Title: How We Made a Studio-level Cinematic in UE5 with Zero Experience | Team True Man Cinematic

Animation turned out to be the toughest and most unpredictable part of the entire project.
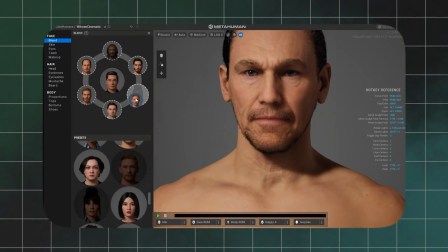4:15 First, we created characters in MetaHuman Creator, and as we created our MetaHumans, it was time to dive into Maya, and that became our main tool for the next 6 months.
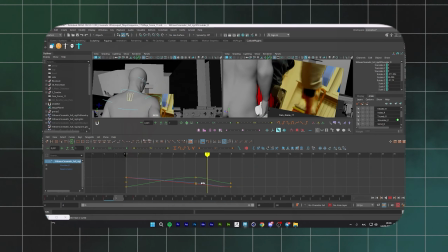4:28 None of us had used it before, and the whole pipeline was new to us.
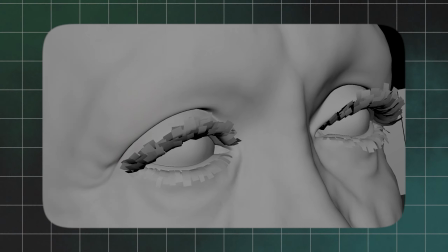4:34 Characters were exported to Maya.
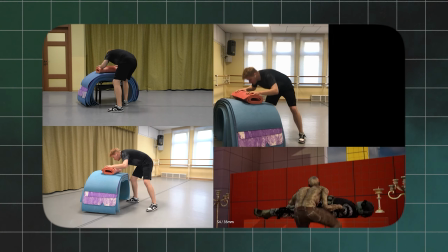4:37 The character's rig was reworked with advanced skeleton and adapted for manual animation. Our initial plan seemed simple. We take mockup animation from Mixamo, tweak them slightly, and it's done. Big mistake. We quickly realized this approach wouldn't meet our quality standards.
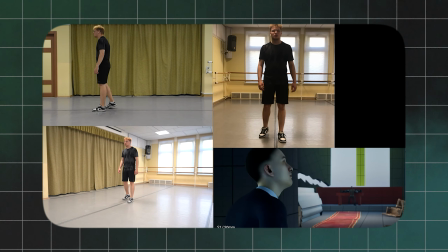5:03 So we decided every animation would now be either created from scratch or heavily reworked from mockup.
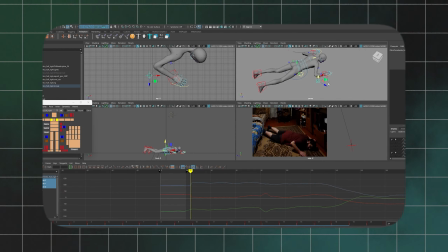5:11 Early on, we had a whole series of hand-cut animation. They weren't good, but at least they were original.
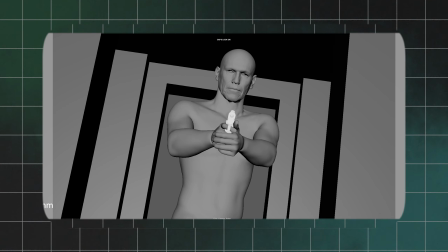5:19 Hand animating proved brutal. It was time-consuming, demanded deep knowledge, and we were short on experience.
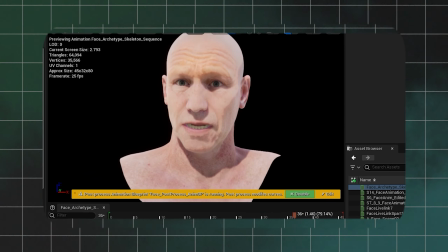5:27 Personally, I had zero grasp of body mechanics or core animation principles, which led to constant mistakes. Still, I quickly started sensing rhythm, timing and spacing, but my lack of understanding of human motion kept my results mediocre. There is a scene in which a character takes a gun out of its holster and points at the enemy, and building it was really challenging.
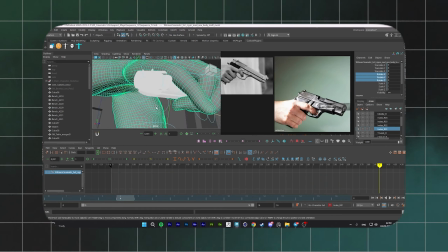5:55 Due to inconsistency in the original reference material, object lens, perspective, we had to shoot our own video references and create the animation from scratch.
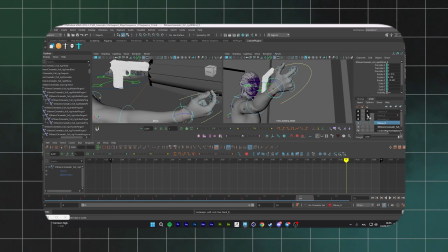6:03 We needed 15 to 16 takes to get the proper dynamics, timing and emotional impact, followed by a week of adjustment to incorporate them into the final cut. Upon finishing the second phase, our cinematic featured high-quality animations that continued to be polished until the very release of our project. With our animation finally in place, it was time to build the church, both exterior and interior.
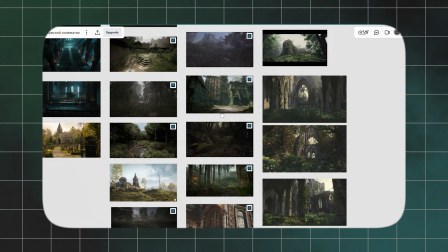6:31 At first, we were inspired by Catholic cathedrals,
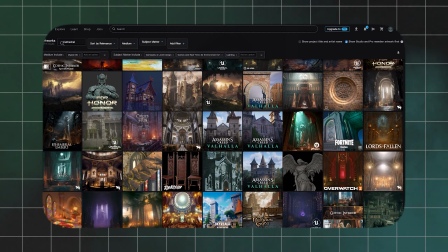6:35 but eventually settled on something darker, an occult,
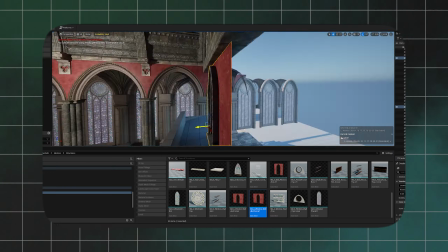6:41 semi-abandoned church. Damp, eerie and shadowy.
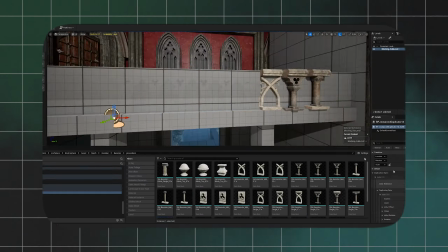6:46 One of the biggest challenges at the stage was finding cassette packs that fit the tone for our cinematic.
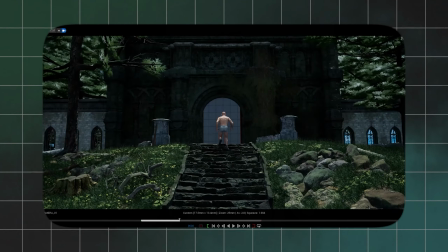6:54 But the real difficulty was bringing them together into a believable living environment.
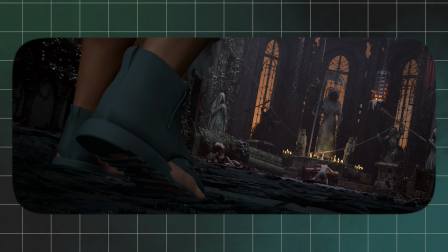7:00 The main obstacle was with the floor. We couldn't find a suitable one, so we decided to create our own.
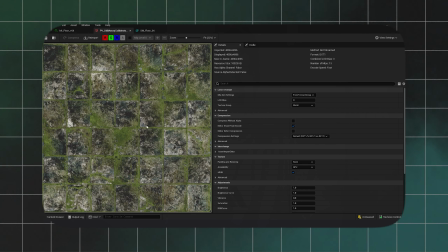7:08 We bought textures, adjusted the level of detail and used displacement maps to make it look more natural.
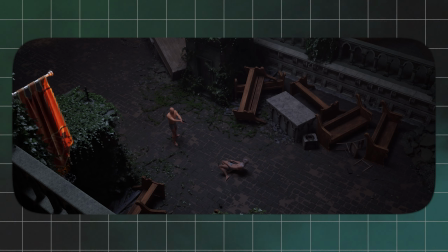7:17 For destroyer elements, broken stained glass, collapsed walls,
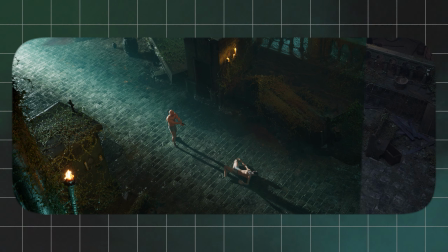7:22 we combined assets and textures from fab, adding dirt and moss for a more authentic feel. Also, we reworked the material from the Easy Mapper plugin, which gave us more detailed texturing of assets with various textures. When we started working, we couldn't find suitable clothing assets on ArtStation.
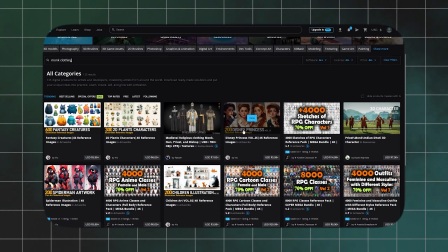7:47 So we decided to create it ourselves.
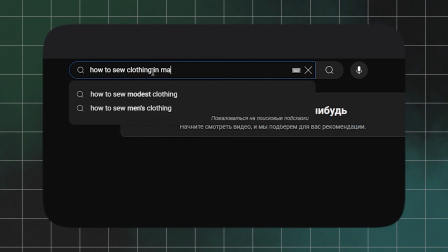7:50 The main challenge was the lack of tutorials on clothing creation, so we had to search for information online.
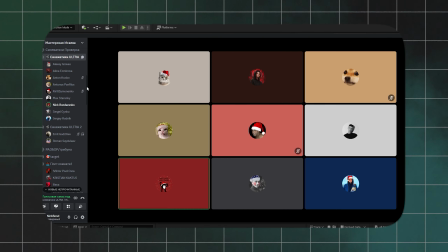7:58 Fortunately, some of our friends who joined the course had already worked professionally with clothing in Marvelous Designer. I was recommended some useful tutorials on YouTube which helped me learn the basics of clothing creation.
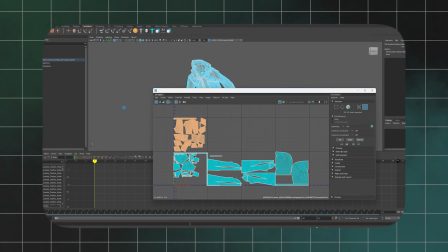8:11 Later, I was able to create outfits for our main character as Zombie.